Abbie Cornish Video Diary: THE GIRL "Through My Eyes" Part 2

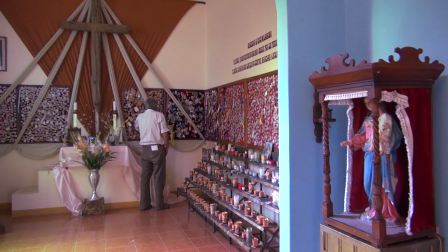So we are in a church in San Javier, in Oaxaca. Salvador Pada, our production designer,
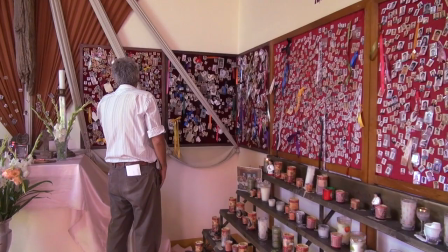went to the Casa Migrante in Ciudad Ixtepec, where they photograph every migrant digitally,
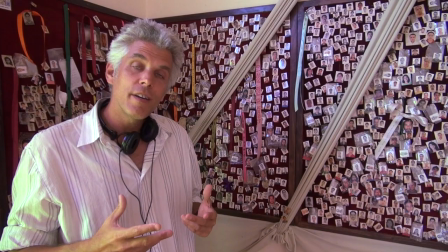so that if the person dies or gets lost or is missing, there's a record of what date they came through. They've been supporting the film,
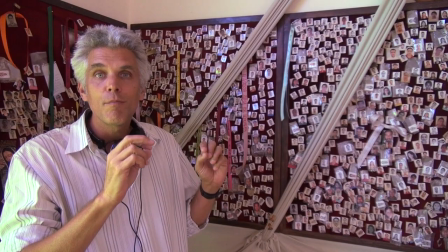and they asked them if we could use their photos. so we don't only have props these are the faces of the migrants
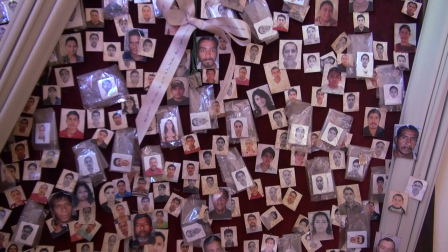who have come through in the last few months all of these faces
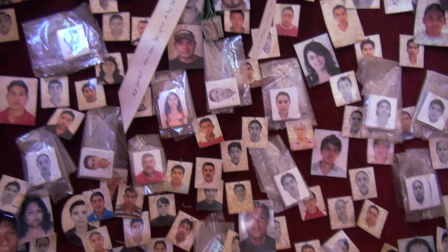they've been aged but these are the faces of the actual migrant it's incredible
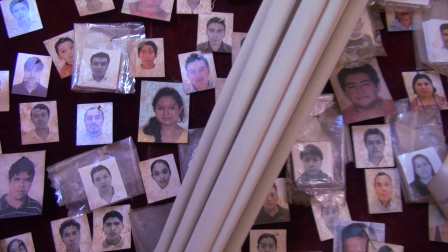come closer if you can because this is Ash's point of view but Rosa's is much closer there
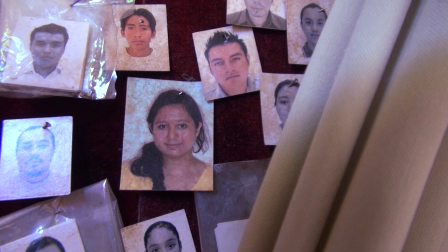this is Rosa's point of view. Now just just come over these faces.
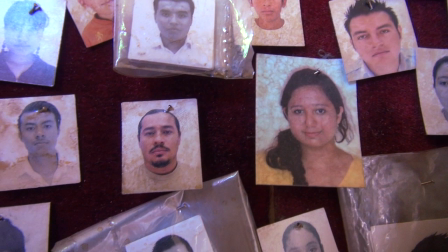The idea is that they are no longer a mass but they're actually people with their own stories.
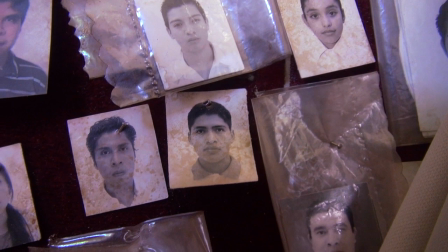And so we're filming the scene when Ashley and Rosa come here.
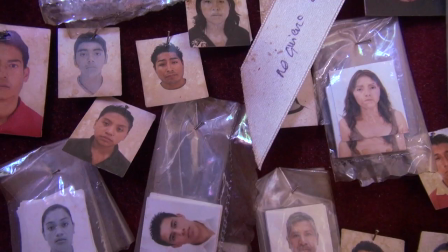It's a church where a lot of the migrants who haven't been able to
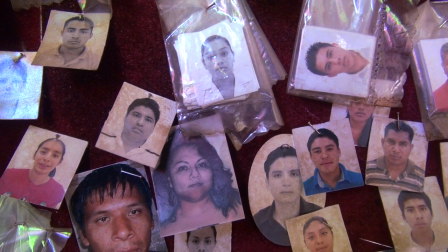cross stay out of the sun. nobody bothers them here.
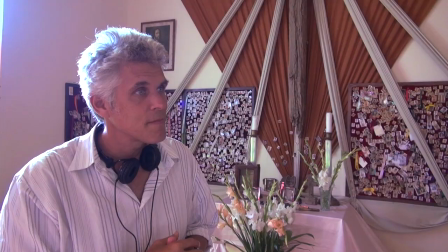And what the scene means for Rosa is a scene of hope.
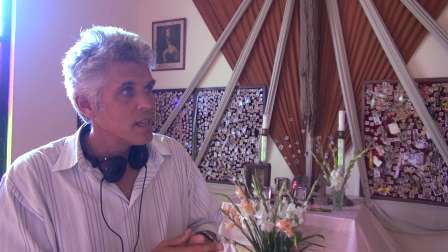And I think Ashley comes into the scene with this sense of confusion.
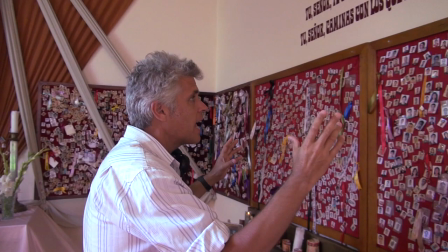I also think the scene should be overwhelming for her and for the audience when she comes to look at this
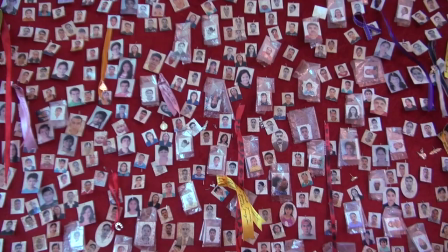and just sees this mass of faces, you know like the whole world is on this board and
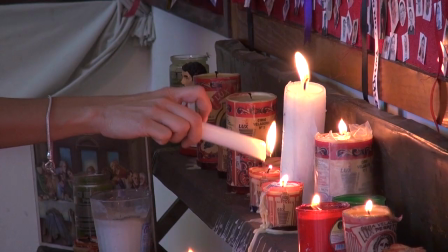we are april 30th 2011 in the year of our lord may may 2011 thank you